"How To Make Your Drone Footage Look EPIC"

Today, we're gonna talk about a couple of things that will almost instantly make your drone footage look way more cinematic.
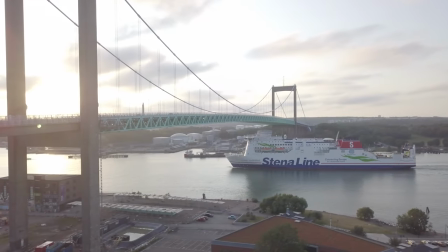A couple of days ago, I took my drone out and fly it around for a while here in Gothenburg, which was the sequence that you saw in the beginning. And Gothenburg is a beautiful town, especially in the summer. It's like... Especially since the sun is up to like 10 p.m. mid-summer, that is just awesome. And I didn't get like any kind of like really cinematic shots when I was out flying,
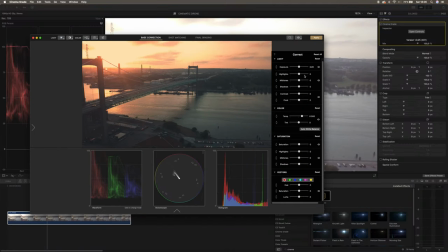but when I get into post-production That is where like most of the magic happens So I thought we should like break down all the things from when you're actually flying the drone to when you get into the post-production All right So the first thing is gonna be that it's gonna be really important Especially if you want to
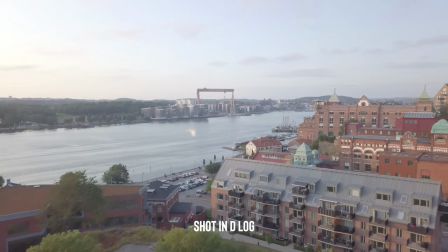be able to color grade your footage that you shoot in a really flat profile on your drone Personally, I did shoot in D-Cinelike for a long time, but I just recently switched to D-Log, which is really, really fun to play around with.
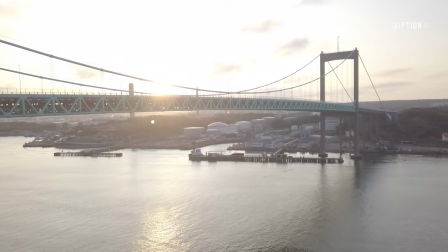And since you guys have been asking, I actually created a cinematic drone LUT pack that you can use on your own videos,
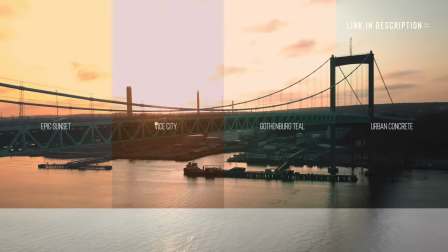and it gives a really good result on your D-Log footage straight out of the box. And I'm going to show you how you actually use the LUTs and get the best kind of cinematic look with the LUTs,
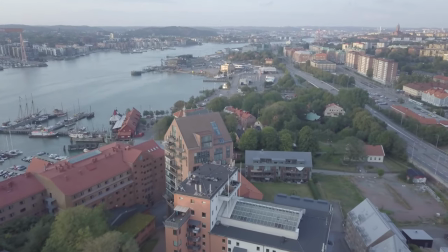So you just don't buy the LUTs and then smack it on your footage and then it looks like this. And then you're going to be like, Peter, you just fooled me. So when you're shooting in D-log, it's really important that you get the correct exposure in your footage.
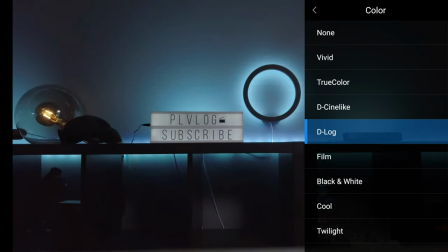Because you kind of want to overexpose your footage when you're shooting in a flat profile. And personally, I try to go somewhere that is like plus 1.7 or plus 2.0 on the exposure compensation. And if you want to be able to keep the shutter speed down to like 150
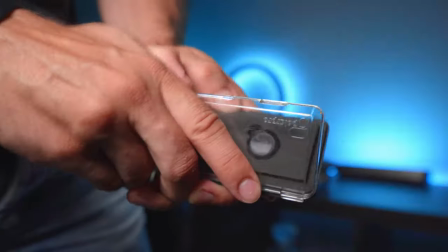then you actually need to have ND filters I am using the polar pro ND filters.
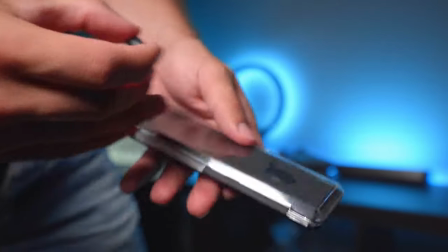This is a really old pack.
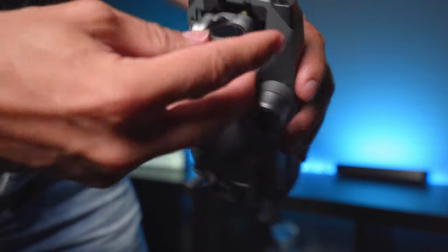I bought like three years ago I mainly use ND8 and ND16 depending on what time of day that I'm actually flying with the drone So when you're actually flying the drone and you've got the ND filters on you get the shutter speed correct and then you've got the D like the flat profile
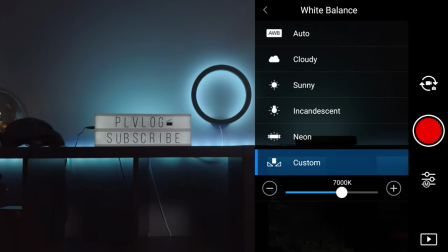you want to make sure that set the white balance to a fixed white balance because you don't want the camera to adjust the white balance as you are recording because then it's gonna be a pain to call away that when you get into the editing process always try to make smooth movements with
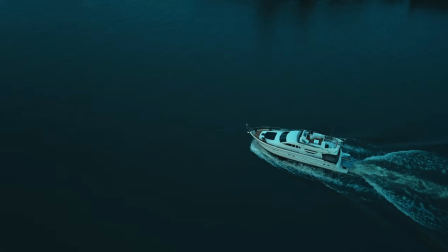your drone when you're actually shooting a sequence I see loads of videos here on YouTube
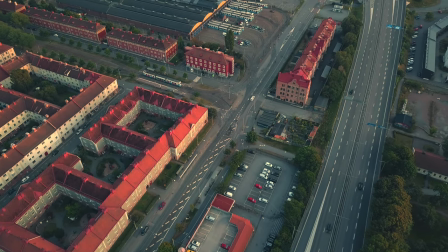where people actually have that like small tiny jitter in
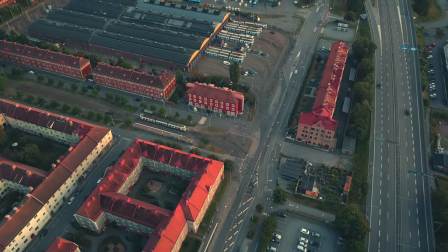the drone where the remote is just like nudging to one side or the other and you don't want to have that in your footage you I always try
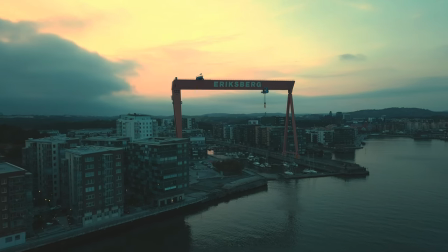to edit that part out so that you only get those smooth like pannings and smooth tilts with your gimbal and stuff like that
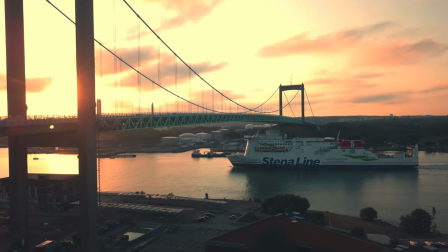and if you have a subject in your shot then you want to like pan around it so that you can like get a nice dynamic shot when your subject is moving forward and you are flying like like a half a circle around or for example this shot where oscar is running on the bridge he's on the far right
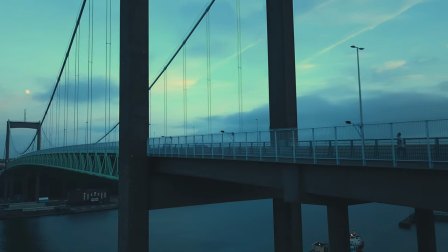of the shot and i'm flying like following him trying to like pan the drone around him that is a really like dynamic feel to the shot so always try to think what your subject is when you're flying the drone another thing that you can do that i tried a lot in norway is
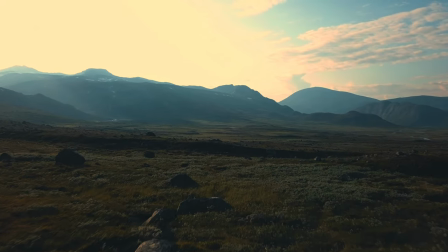to fly really low this is gonna be like it's gonna feel a bit dangerous but it will give you some like a really cool footage and if you like fly straight for maybe like a minute or two minutes then you can speed that up to make the feeling that your drone
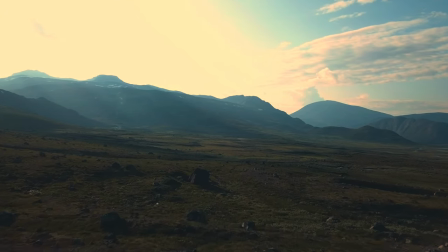is going really really fast about the ground and that you're flying super fast even though you might just be flying really really slow with your drone and then you can also use foregrounds in your shot because that That will actually reveal the background in a more powerful way when you're flying the drone.
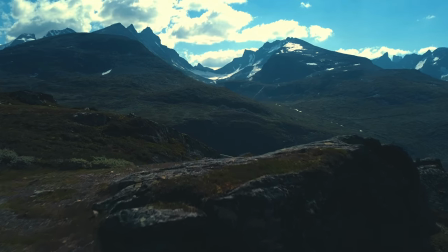So say for example that you have a small hill on the left hand side, like this shot, and then you're flying the drone forwards and then you reveal this massive landscape.